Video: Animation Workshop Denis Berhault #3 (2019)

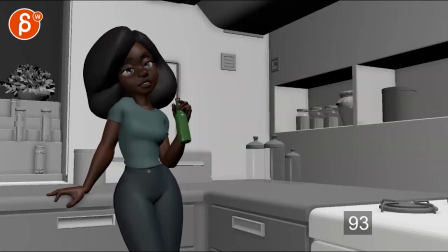(7:14)
done i didn't i'm really talking very subtle because the thing that also happens here is that on your done you're also hitting those brows okay done it just has a slight feel of pose to pose even though this is overlapping and not happening at the same time okay done i did my part
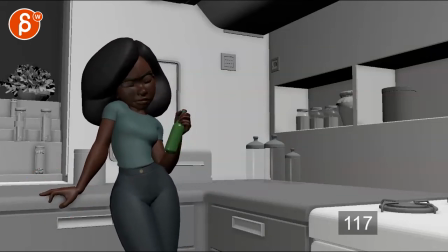(7:33)
done i did my part i do like how you anticipate that shape here though i did my part done i did my part and i think you can go i did my part it's it's an extension of your mouth corners i did my i i did my i mean you go out on
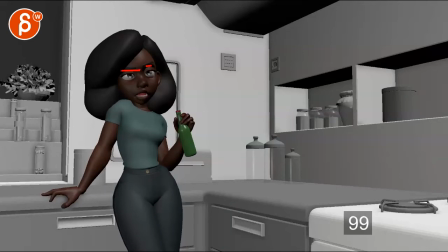(7:52)
that corner here hold on this might not be super accurate but i'm scrubbing here i
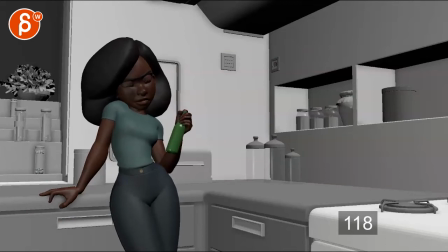(7:58)
think on my i would personally go out on my extend those corners my part and then part you can go what you have here mainly so that you have a bit more contrast in the shapes but then
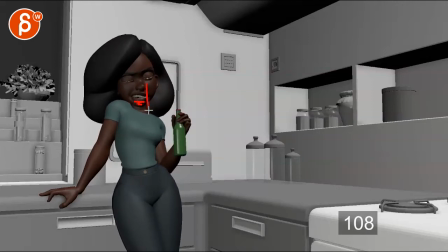(8:18)
when you do that you reduce your jaw up and down by like 30 percent so what's happening now is you have a lot of chatter and it's also a lot of where the jaw goes down down up over one frame like if you hit a jaw there's a jaw direction change over one
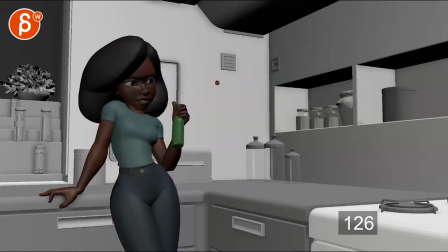(8:35)
frame and it's almost multiple times there it gets very chattery it's kind of the skeleton chatterbox done i did my part
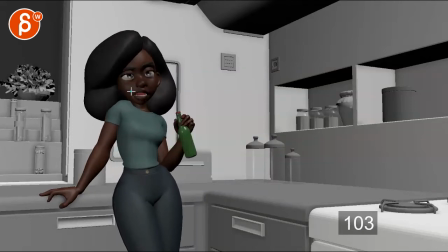(8:43)
this gets not so stroby but i think i did my part we can play a lot of it in the shapes i did my part and reduce the jaw just a bit okay done i did my part done i did my part the other thing that adds to that done i didn't to
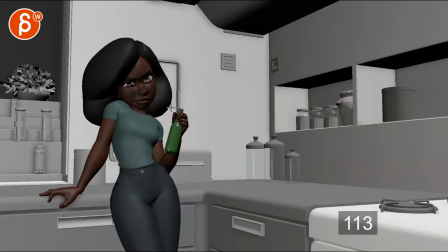(9:00)
that blockiness of plum plum is your your um what's the word the blinks you're easing out of that but it's these guys it's like how
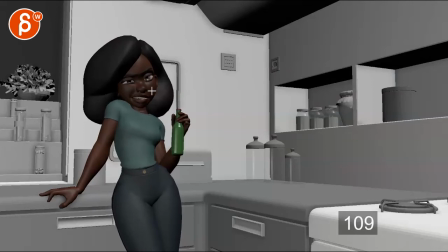(9:16)
you open up and it kind of stops also watch out it feels like you're you have a bit of a freeze frame here that lid seems to be in the same spot over those two frames little picky thing here but delete
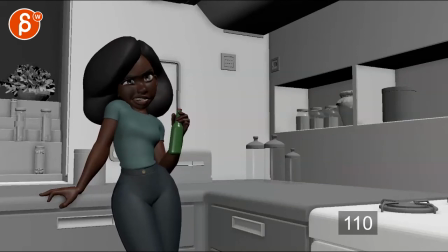(9:36)
this you can see here kind of stuck that screen left lid but i would ease into that a bit more if you can a frame or two and then when you close on that closing ease out of that more and then don't forget the squishiness in the
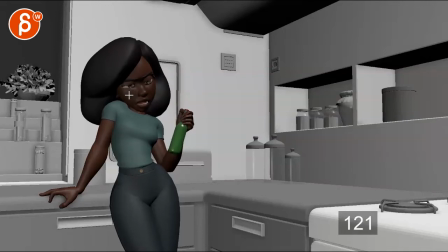(9:52)
lower lid and then when you open here instead of so big again ease out of that a bit more into that. The ease into this with the head raise is nice. But I think all of this having those, turn the sun off again,
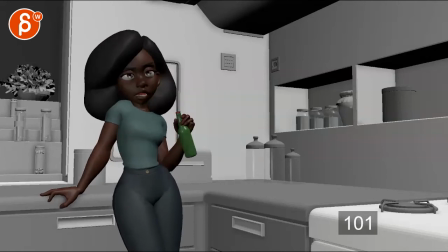(10:07)
you got that head down lock and then you got your blinks that are a bit harsh and then your eyebrows bam, they come down. All that gives a bit too much of a, to me, kind of a clunky pose to pose feel.
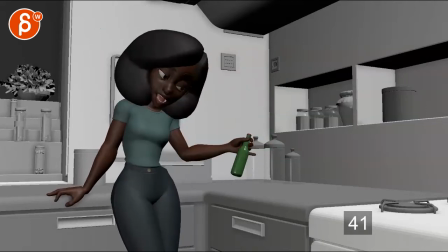(10:18)
It's very subjective, but because you have all that nice subtlety, the head bobs, the arcs are nice. and again i'm talking really really subtle because you do want contrast you don't want this thing to constantly move and
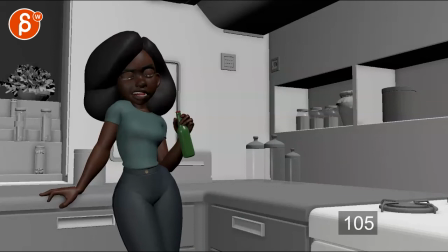(10:36)
it's good to have a bit of a i'm done does i have a bit of a sharp move i'm not i don't want to take that out but it's really just sometimes even just one frame like one two three frames of softness and easing ins and outs there here and there on parts
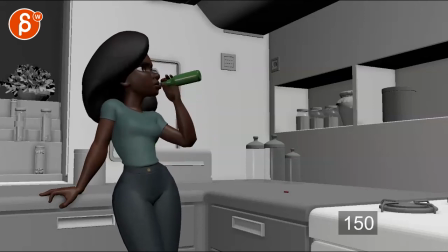(10:53)
there's some great detail on the fingers though as you transition into the hole the only other thing i would say the first thing that struck me when i was watching this
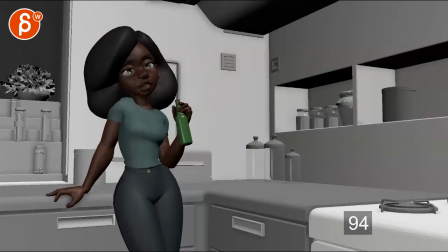(11:03)
we will risk our lives blah blah blah okay done just that moment done i did my call
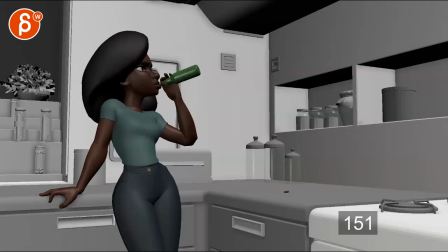(11:10)
and then this that's the last thing that starts to feel too mechanical where